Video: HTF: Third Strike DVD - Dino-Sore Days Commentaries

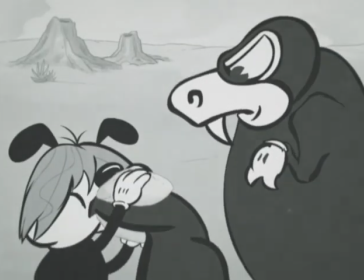990s
Look at that. Look how faded the background is. There's the beauty shot coming up,
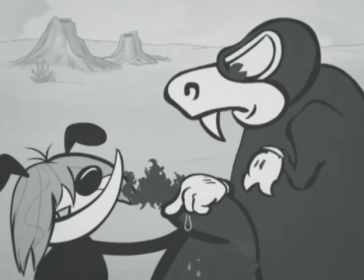995s
which I'll talk about Which is Jenny's crowning achievement I think This gesture here is really lippy That is so lippy
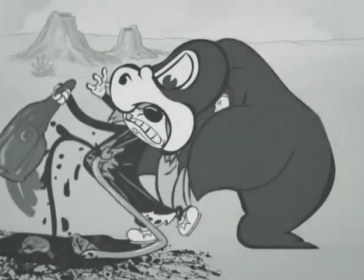1004s
This is great I love this scene My favorite here is when he picks up his guts and runs off with it That's great Right here
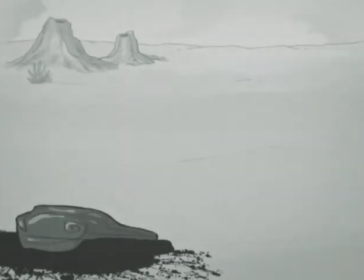1013s
All that sound was created here right in the studio Custom two picture Absolutely,
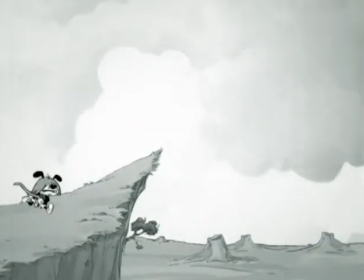1017s
Jim was pretty much insistent On as much analog sound effects As we could get So we've got some really cool coconut.
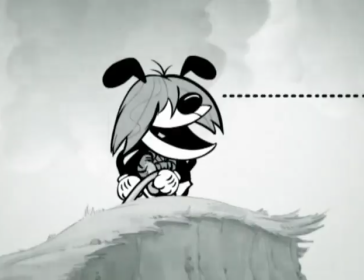1024s
Oh, by the way, that was that beauty shot, that up shot. Oh, wait, there it is again. Yeah, Jim, so we did a lot of guts.
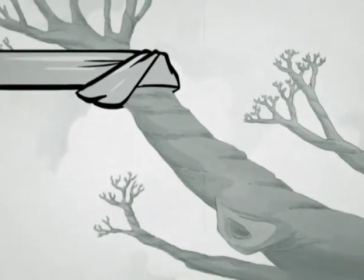1030s
We did a lot of pasta, oily pasta. Coconuts.
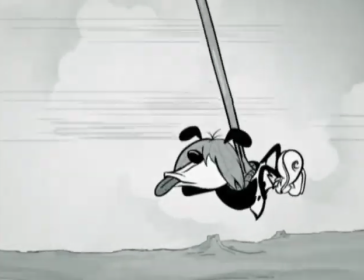1036s
So, yeah, this was originally going to be a Tarzan gag. Ouch, ouch, that kind of thing.
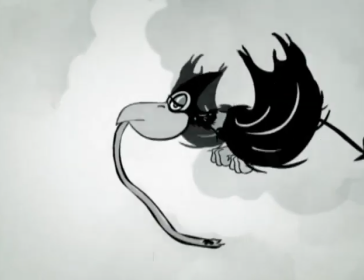1041s
And I just thought it might be nicer if he was a little, at his moment of supreme cockiness, he gets supremely chewed up and messed up.
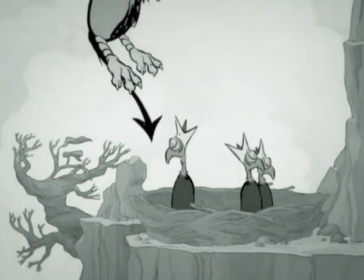1052s
yeah and here's another beautiful setup this was the first background that jenny did where i knew that it was really going to work that it was going to look like 30s
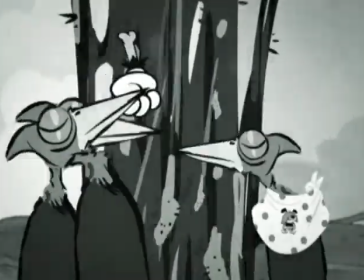1061s
and here we go everybody's got to have a bib i wear one every day bib and a diaper bibi bibi bibi bibi
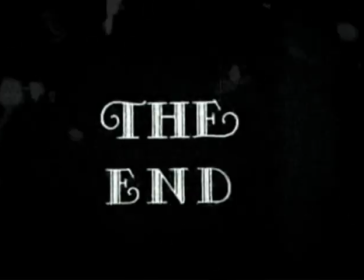1068s
and so you should probably mention the music steven worth at vintage
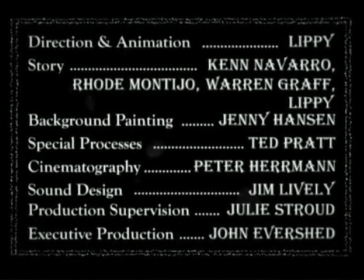1072s
ink and paint uh he was selling some old uh ragtime discs on his site and uh he came through with us in a great way there you go hopefully um you guys had a lot of fun going through chrome marmot's history with us and i know we had a lot of fun making it we sure did i got to sit in a little room in my underpants and work all day long a little too much information but we'll see you on the next one yes we'll see you on the next